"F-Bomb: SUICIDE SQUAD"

You're playing with fire Amanda. I'm fighting fire with fire.
So you're putting together a crack team of criminals because Superman shared your values, which is a contentious point in and of itself, and you're not sure the next Superman will, so you're... defending yourself? From the next Superman, who may or may not share your values? And who may or may not exist? I don't fucking get it! Anyway, we then meet Deadshot, who... Wait, didn't we already meet Deadshot? like less than five minutes ago? Whatever.
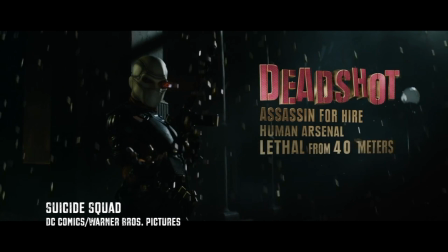We're reintroduced to Deadshot and his backstory via a barrage of exposition. I know a lot of people had a problem with these text intros and while I would have preferred the writers try to integrate it into the dialogue, I don't think they're up to that task. And frankly I think they're kind of cool.
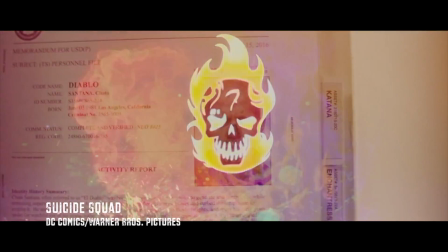They have some nice little gags hidden in them and add some much-needed texture to this film, so actually I kind of wish they were used more.
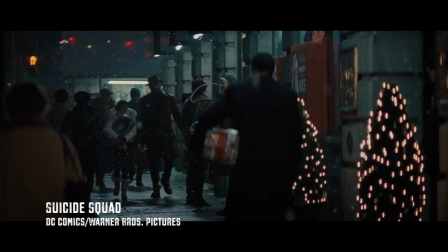Turns out Deadshot had a daughter and he wanted custody of her.
Mama stays in bed a lot.
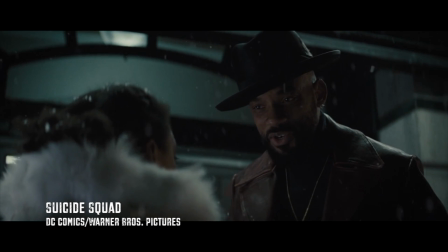She's supposed to be taking care of you, you know, that's how that's supposed to work. Mama says I can't live with you because I kill people.
That does sound worse. What was his defense?
That's not true. That's a lie. She's lying to you.
His defense was gaslighting his family. Yes, please put that man in charge of another human life. He was captured by Batman. Oh, cameo! Everybody drink! You know, I never understood why there was so much hate for Ben Affleck's Batman.
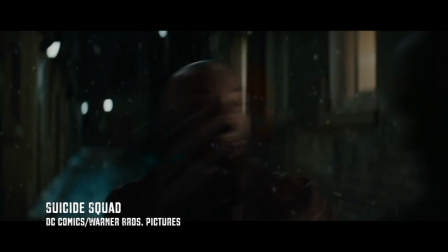I don't want to do this without your daughter. Doesn't mean I won't, though.
Or just stand by when you hold a gun to her head.
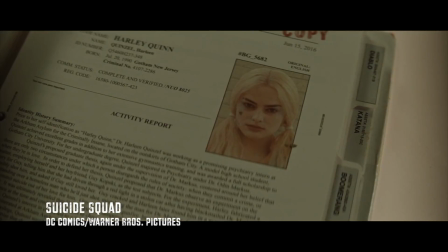Oh, okay, now I get it. Now we meet Harley Quin- Re-meet Harley Quinn.
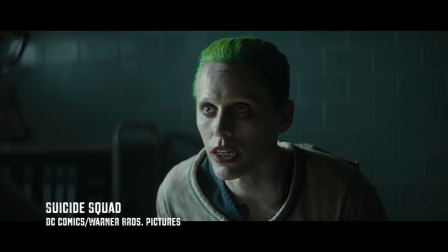And meet, ugh, Jared Leto's Joker. And wow, it's his performance.
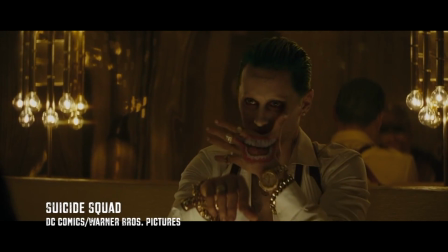I mean, it's utterly- It's so fucking boring!
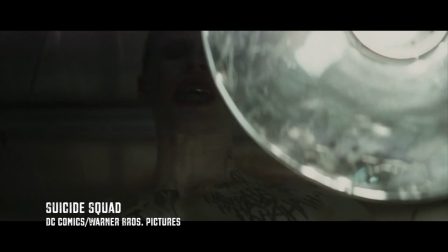This is a character who should be completely unpredictable, causing anarchy for his own amusement. As his name suggests, a wild card.
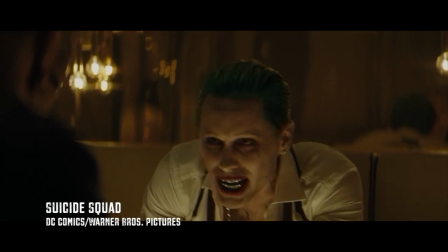But I don't get a scrap of that from Leto. His performance is so informed by previous Jokers that you can see every move he makes coming from a mile away. It's so... super villain 101, you know? It's safe. Like I'm watching a middle schooler do it. I don't know how else to put it, it's just not good enough. And neither is the editing. I won't harp on this too much, since lots of people have gone into this in detail, but look at this shit!
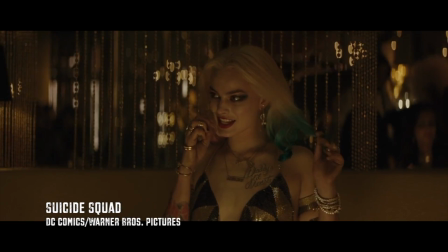Look, are you enjoying yourself?
Did you see that? That didn't gel at all! She was starting to sit down, and then boom! She sat down, settled, and playing with her hair. All they had to do was cut half a second later, but no.
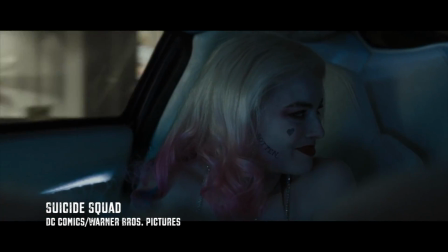We have got company. Tatsy, Tatsy, Tatsy.
Oh, cameo!
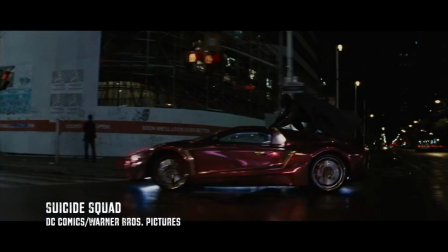Everybody drink! This scene is kind of fun, with one of the few actually funny one-liners.
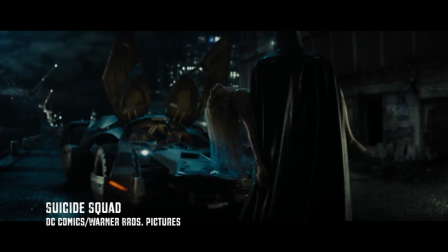You're ruining date night!
She's brought in by Batman, and finally we're all caught up and ready to start the sto- Oh no, we have another character to introduce. Hang on, we've had two Batman cameos before we've even met the entire cast? Let me just go back to the editing for a second, because it's one thing to sloppily edit the scenes together, it is another thing entirely to sloppily edit the story together.
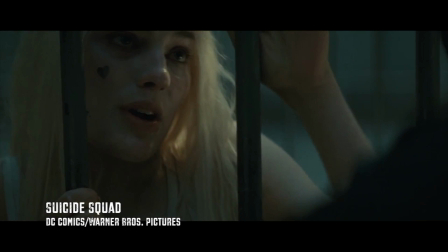I don't understand why Deadshot and Harley Quinn get pre-introduction introductions. I mean I do understand because Harley Quinn is Harley Quinn and Will Smith is Will Smith. But in terms of storytelling it's completely benign.
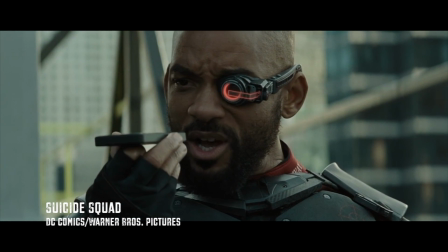The prologue tells us nothing about the characters that we won't learn later on anyway and adds yet more time to an already overly long film. I mean I know it's only two hours long but trust me it feels a lot longer. So we meet the rest of the crew.
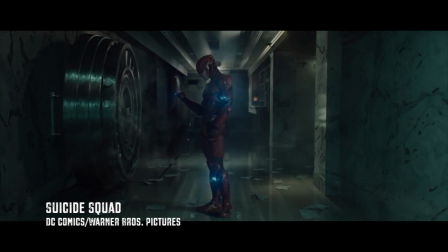Captain Boomerang, played by Jai Courtney.
No honour among thieves, eh?
Oh, cameo!
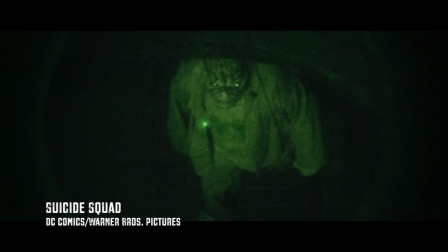Everybody drink! Diablo, played by Jay Hernandez. Killer Croc, played by Adewali Ikenawi Adbarji. I am so sorry for definitely pronouncing that incorrectly. And Dr. June Moon.